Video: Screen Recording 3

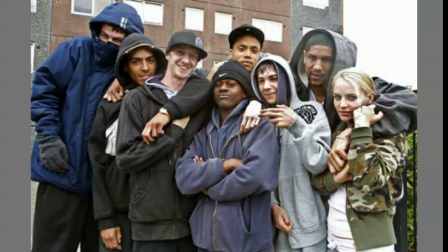It is mainly aimed at males as the main actor is a teenage boy within this age group.
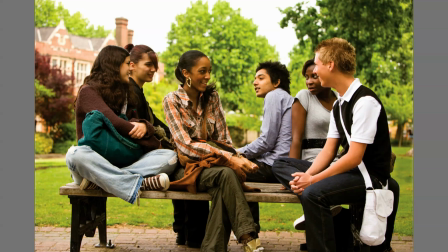This could also be useful to give information to females of this age group. Again, I will say that this is an educational video, so it will be raising awareness for youths that may be thinking about drug use or have friends that are.
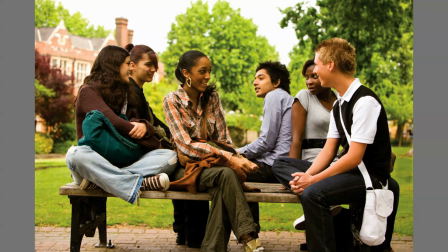It will show the audience the harsh reality of the effects of drugs and would hopefully steer them away from using them, such as Safe Drive Stay Alive,
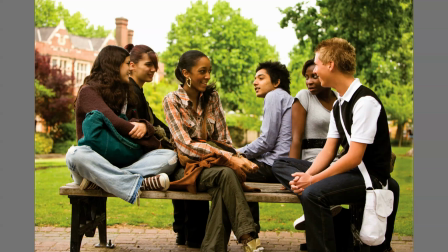which raises awareness for dangerous driving, allowing the audience to rethink certain situations they may find themselves in and show the effects of things such as peer pressure.
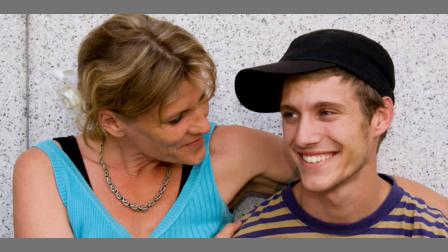My audience could expand to viewers outside of my target audience, such as parents with teenage children. It might make the parents understand their child's situation more.
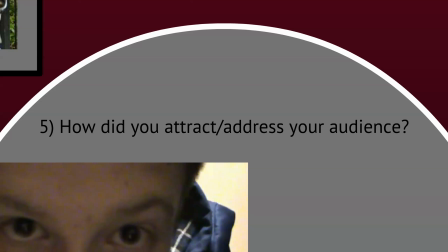Question 5. How did you address your audience?
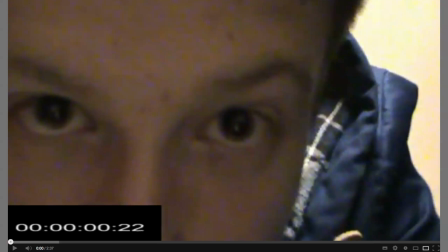To attract my audience, the first shot starts with the actor sitting down in front of the camera saying hello and giving his name to the audience. Instantly, the audience knows who the character is, his situation, and his class from his accent.
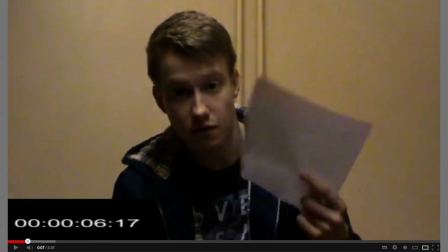He uses frequent eye contact with the audience, so they feel he is addressing them personally. This helps the audience to feel connected with the actor and the situation he is in,
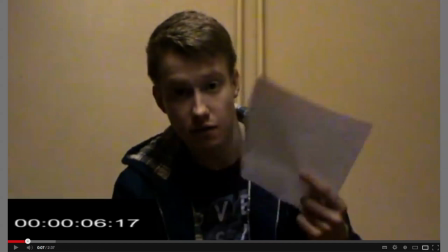by then changing from a clip of him talking to a clip of where he is smoking keeps the audience interested, as we are showing the confessions and the reality of his life in a short trailer. I kept it short so my audience didn't lose interest while watching it.
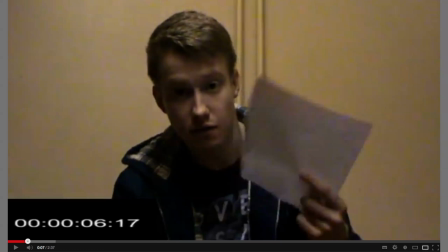I didn't want to give too much of my story away so that the audience would want to see the ending, so they'd pay to see it at the cinema. I think that they'd be intrigued to see whether he gets clean or not.
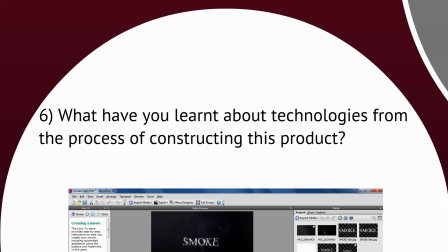Question 6. What have you learnt about technologies from the process of constructing this product? I've learnt how to portray different people and places through camera angles and sounds, and having the right sounds and angles can create certain looks.
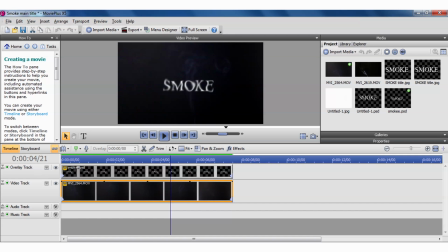I also learnt how to use the editing software Movie Plus to create my title effects. I had to use Photoshop to create the titles themselves so they'd look a bit smoky, and then add them into Movie Plus and make them fade in and out with the smoke.
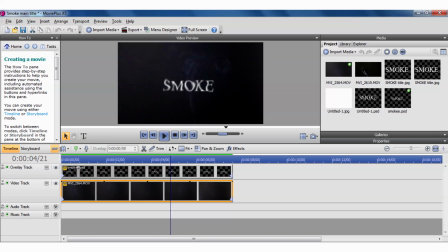With the smoke I recorded to give it the effect that the title would smoke itself. I knew how to use the camera confidently, but I learnt a lot through the construction of my product and how to edit and use the editing software.
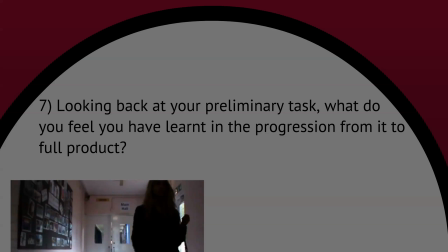Question 7. Looking back on your preliminary task, what do you feel you have learnt in the progression from it to full product?
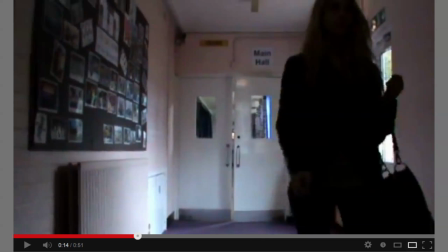I've learnt to take more care in all aspects of filming and editing. For example, I used music in my main film to add more of an atmosphere. I also took more care in choosing locations and actors. In my preliminary task, I used the school and someone in my group to act.
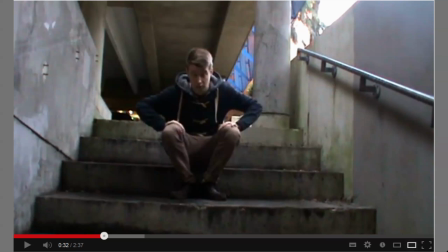Whereas in the main task, I picked someone who looked more of the part, and I used the Chichester multi-storey car park. I found it a lot easier this time round, as I was used to the editing software, and with more experience I could create better title sequences.